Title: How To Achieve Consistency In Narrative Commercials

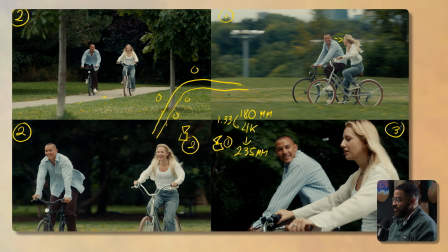(12:14)
But to get this shot here, which is number 3, I had to ride the Segway on the grass part,
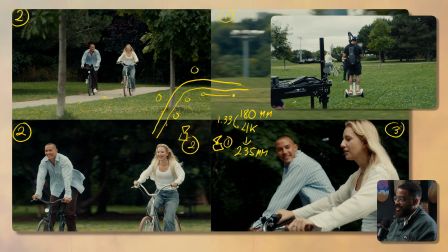(12:20)
and then there was a bunch of pine cones and everything, and it was me riding with them the whole time.
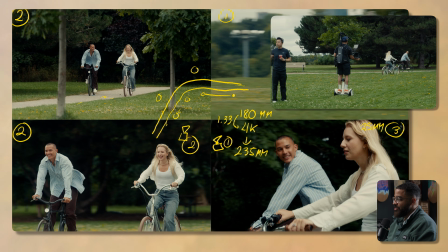(12:24)
So for this, I shot this on a 25 millimeter and I cropped into 4K because we tried a 25 and it was a little too much.
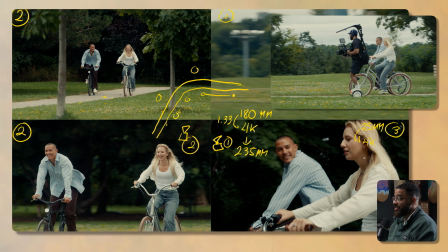(12:32)
And then we didn't want to do a lens swap because we were kind of rushing at that point. So this kind of gives me a 35 to a 40 millimeter.
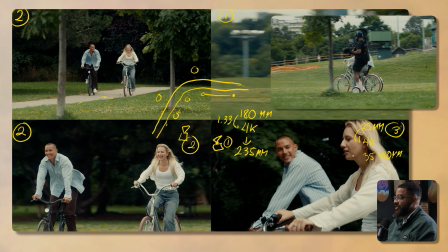(12:38)
I don't know the exact one for that one. This was kind of that feeling, and you can see that with the slight compression that we see there.
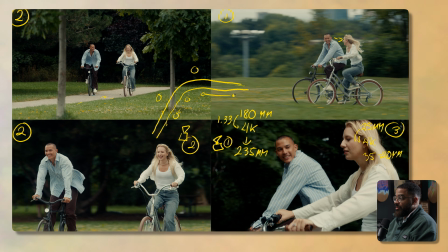(12:44)
It doesn't feel like exactly like a 25. So this is just me running, not running, on the Segway beside them and with an easy rig with the Venice. A very sketchy setup, and especially if you just look on the grass, how uneven it is and everything like that.
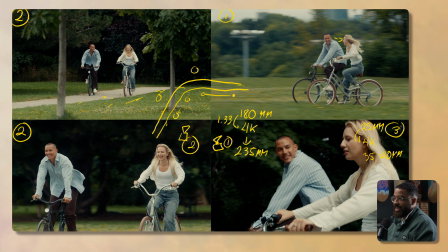(12:59)
So this was just me running it multiple times without a camera, getting comfortable enough, and then doing it a couple times with these takes. And then we just got this reaction shots of them kind of looking and having a conversation, everything like that. When we went into the scene, we only wanted one establishing shot of them riding the bikes, and then everything else was extra.
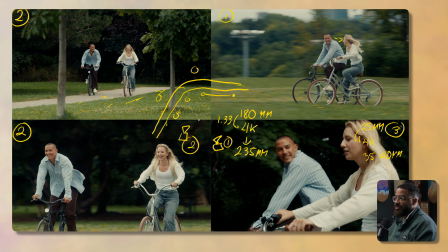(13:15)
And then when we actually came to the edit, none of these shots were used, only one of the telephotos just to tell that they were riding the bikes. Not this really interaction, because we have that in another scene later that felt a lot better. This kind of felt a little jarring because we want to have the emotion of them necessarily having fun,
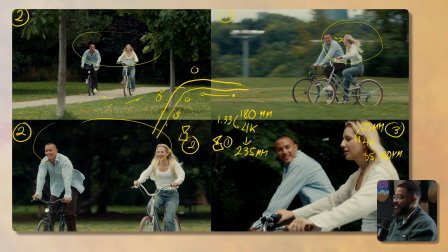(13:34)
not necessarily having a full-on conversation right here, as you can see with them kind of talking to each other. We want the real moments of, what you see in kind of nostalgic commercials of people riding on bikes.
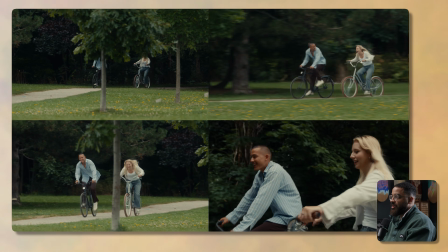(13:46)
Because I even had that experience when I used to skateboard a lot with my brother and his friends.
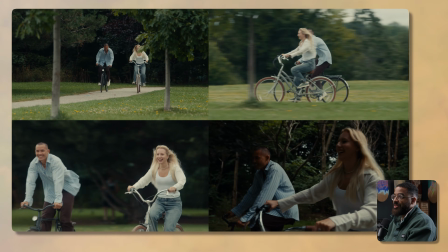(13:51)
It would be like the sun was setting and when we'd just be laughing and going down street roads and just having fun.
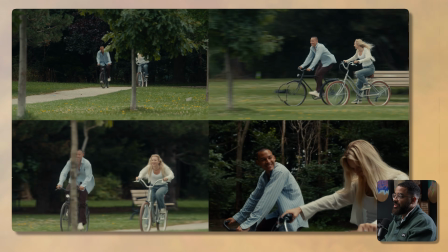(13:56)
So that was kind of the feeling that we're trying to create, and a conversation really didn't make sense in this point, and that's why I didn't make it to the edit.
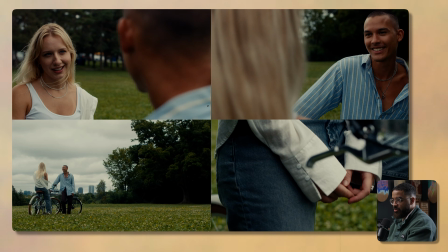(14:03)
And when it comes to continuity, this is one of the most important rules that you'll learn as a filmmaker or cinematographer, which is the 180-degree rule, or basically not breaking your axis. So basically, when you start your scene and you are looking to establish your wide shot,
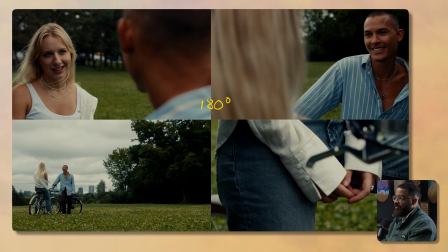(14:20)
you are setting which side of the talent you're shooting on. If I explain that by a diagram, we have our 2 talent having a conversation. And what you want to do is draw an imaginary line between them, and that is where your camera is going to stay.
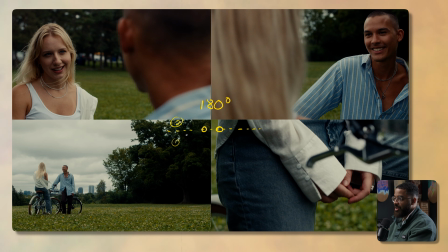(14:36)
It's either going to stay on this side the entire time or this side the entire time. it's never gonna jump between the two because that's when you start breaking the axis.
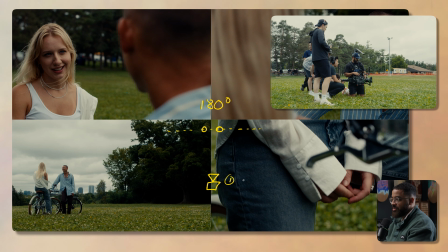(14:44)
So when I started off with the wide, this is my first camera position and I'm establishing my axis right here.
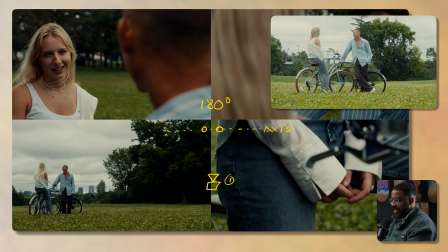(14:50)
So this is the line that I'm shooting on and I'm only going to be staying on this side. If I jump the axis and start shooting here, and I'll give you an example of not necessarily what that looks like,
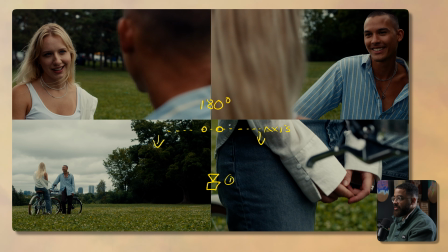(15:01)
but talking about it with this cross coverage, is it's gonna look very weird in the edit.
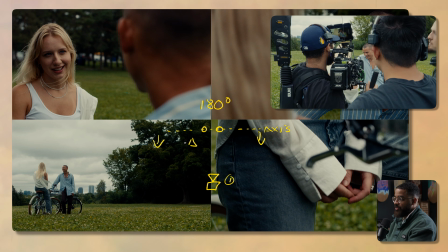(15:05)
So this is my camera position 1. And then when I move in for the tights here, this is just classic cross coverage.
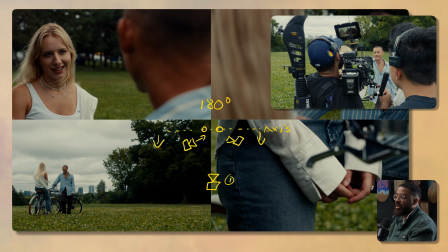(15:12)
And this is what is the fundamentals of what you're taught about how to cover a scene, especially when 2 people are talking.
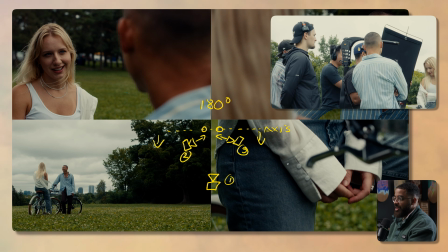(15:18)
This is my camera position 2 and 3. And that's how we got all the other inserts, which I'll be talking about later too.
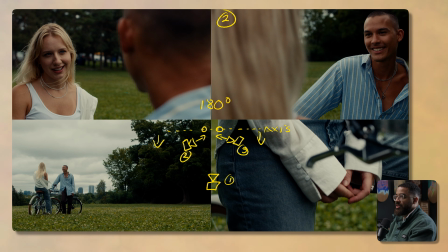(15:25)
This relates to this position here too. This is number 3, and then this is number 1. So we've established that the camera is on basically this side of the actors over here. And if I were to cross that, it would look really weird because if you imagine that these shots
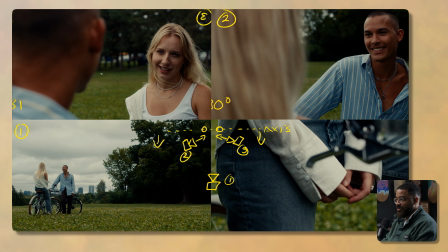(15:41)
were kind of reversed and that we see his shoulder on this side, it's not necessarily something that you can explain. You would have to see it. We'll probably cover a whole YouTube video about that, of what wrong coverage looks like and how it looks like in the edit. But it's so jarring and you kind of get confused because you don't necessarily know where to look when kind of cutting between the two.
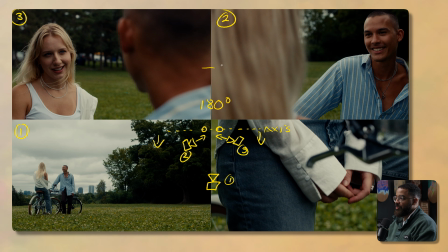(16:00)
So if I were to kind of have a conversation of these two back and forth and I had these 2 shots cut between each other, right now my eyes are drawn to here and then I'm looking at her, whatever line she's supposed to say, and I know that he is over here.
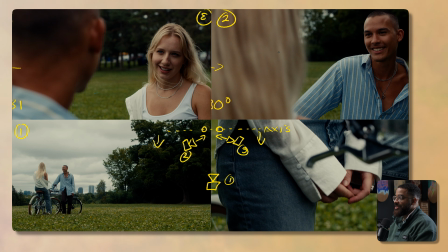(16:14)
And then once we cut to this in the edit, if he was on the other side, I'd be like, I just saw him on that side. That doesn't make sense.
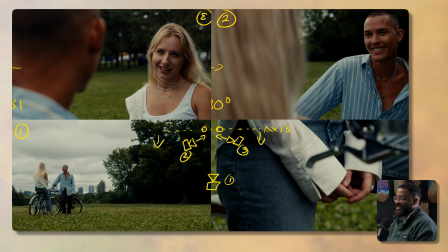(16:21)
I already have context that he is supposed to be on the opposite side of her. And that's what the whole thing about continuity is.
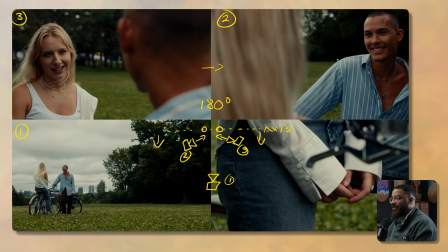(16:28)
And I remember when I did this once and I got into post, I'd be like, oh, I broke the axis because I had to shoot a reaction shot back and it didn't look good and I had to flip a lot of things in post and ultimately it was very jarring. So this is just, remember, when you're any shooting, it's the same thing about establishing a shadow side,
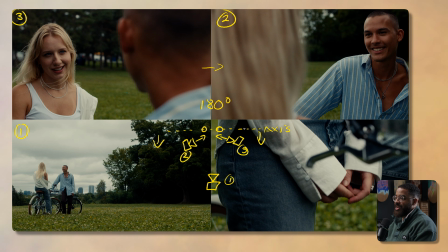(16:47)
is that you always want to stay on that shadow, and we establish that in the wide. The next thing I kind of want to talk about this scene is shooting inserts, and that's what really drives kind of how you get in and out of scenes, especially when we use this in edit.
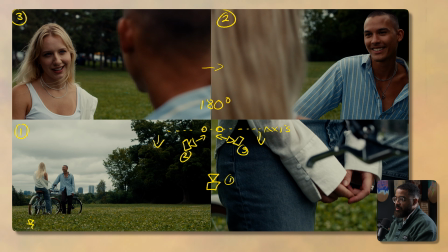(17:00)
We didn't necessarily use this insert, but we used like a kind of, if the camera was kind of here, creeping around like 2 feet off the floor, kind of pushing into here slowly. That's the shot we use that set the tone. Because if you do that, it says the activity that's happening, and then you can jump to anything in the scene necessarily.
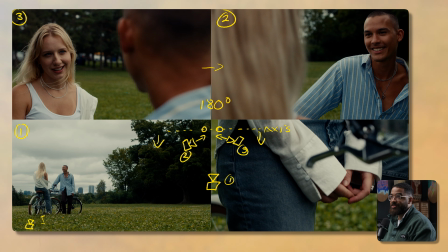(17:17)
If I jump to the wide, it would still work and do the cross coverage, but this is not necessarily a short film or anything that we need that. It's a commercial that we can cut to little inserts that really drive the narrative forward. And that really helps in the editing process. And when you're shooting these scenes, it's very important because a lot of people would just shoot 1,
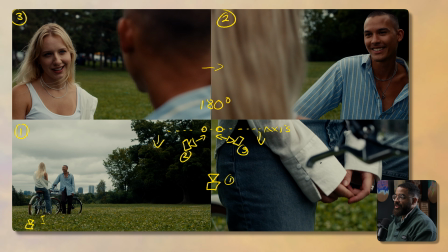(17:36)
2, and 3 and not necessarily in between, maybe the hands and everything like that. But shoot details of the bikes, shoot details of their foots kind of tapping or his hand tapping against his basically pants over here, or like a medium shot of pushing into the bikes of them just kind of sitting in their positions.
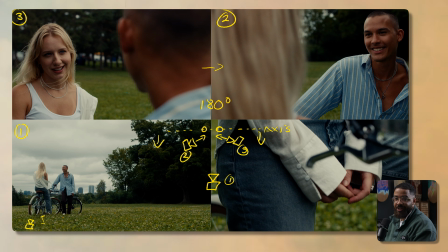(17:52)
And it just tells that they're having a conversation and they're very comfortable with each other. But in a situation that they weren't comfortable with each other, you could easily tell that through inserts by one of the characters maybe nervously tapping their foot or tapping their pants or something like that,
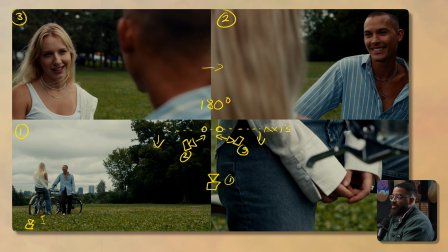(18:06)
or even playing with something that just is very awkward. You can get so many emotions and so many different things across when you're shooting different scenes. So it's just something that's very important to consider. And once I started shooting these inserts in my commercials, it just made the editing process so much easier.
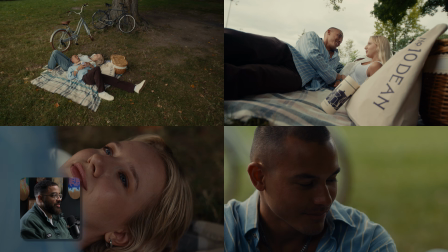(18:23)
The last scene in the sequence that we're going to be talking about is a very important one because we kind of had to light this.
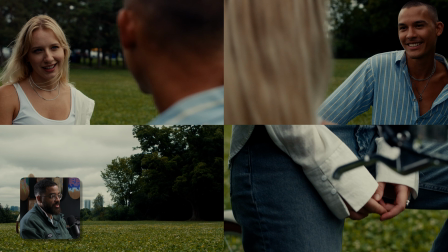(18:28)
Because if you look back to the previous scene, you can see that this was very overcast day, and then they're kind of walking towards there to have this kind of picnic thing.
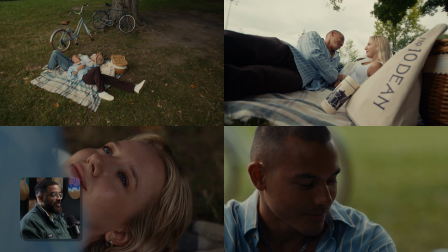(18:35)
And we kind of had to add some lights because we didn't really feel like this was hitting what the mark that was supposed to.
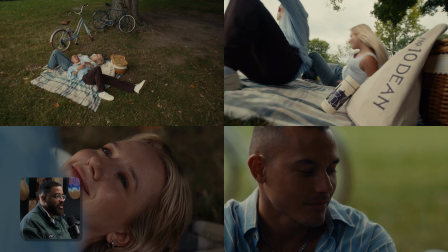(18:41)
And we actually had to add some contrast in here too. So when we talk about kind of continuity, we've gone through that.
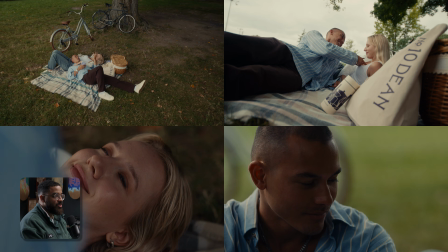(18:48)
I want to start talking about lighting continuity, especially establishing that in your wide.
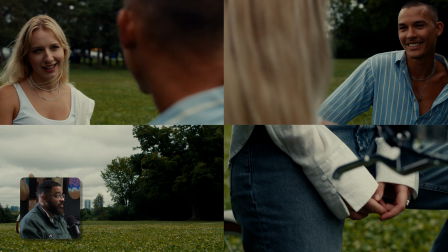(18:52)
So even if we go back to our wide and kind of go into where do you position yourself to set you up for success, especially in this area here that we're going to. I'm looking for where my dark part is going to be and where my light part is going to be.
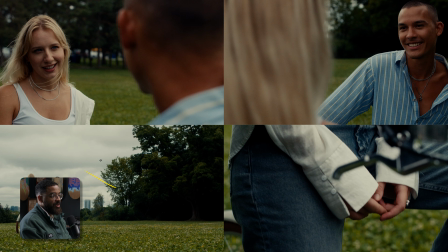(19:07)
And especially in this image, it automatically tells you that. I have a bunch of light coming from basically all the overcast over here. And this giant tree coverage is going to act as my neg. We can actually see that negative fill right kind of here.
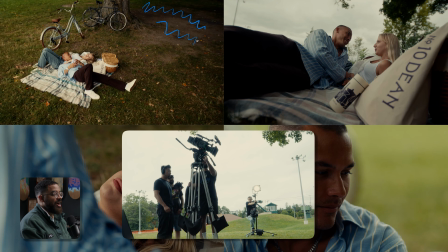(19:21)
So this is kind of the side that I'm going to stay on, and that where kind of my shadow side is going to be and what I'm going to be shooting on, because shooting on the shadow side gives you the most interest.
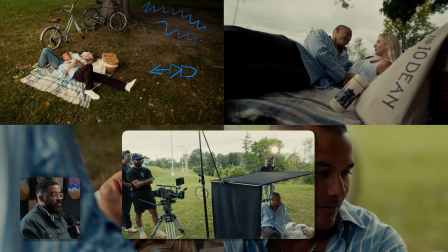(19:31)
And now it's basically adding my own lights and then also adding my own modifiers.
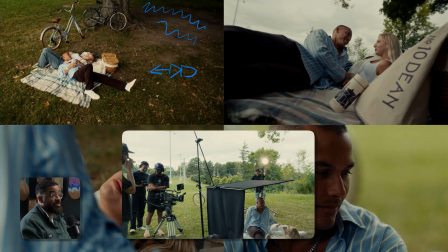(19:35)
In this case, because I'm outside, I'm really only going to use neg because it's just so overcast to really help that feeling.
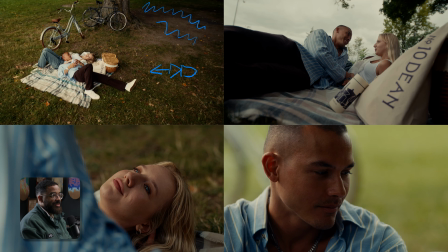(19:41)
And then if we look at just generally of what this looks and feels like, if you look at her face, it's very bright. If you look at his face, it's very bright because all this light is just coming in. And on a wide lens, this is on a 14 mil up high, I don't have any room to really add anything or subtract anything.
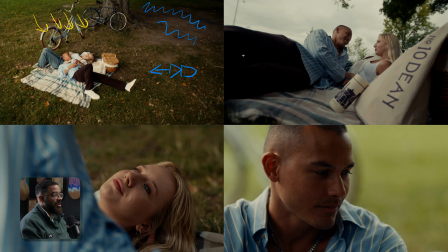(19:59)
It's just setting the scene and letting necessarily the story talk for itself. But then, as you notice, as we move in for the tights, where did all this contrast come from? Where did all the shape on their faces really come from, right? And I'm establishing that continuity basically with this subtle hint right here that, oh, the viewer knows that this is light, this is dark.
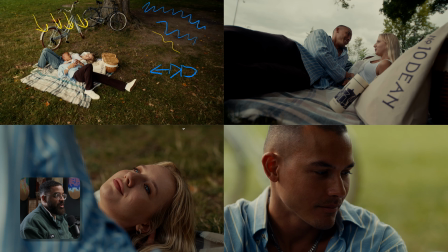(20:19)
I'm gonna keep that whole concept in mind going throughout the whole scene. Of course, I'm gonna not break the axis and stay on one side, but also I'm gonna establish that my shadow is gonna stay on that side too.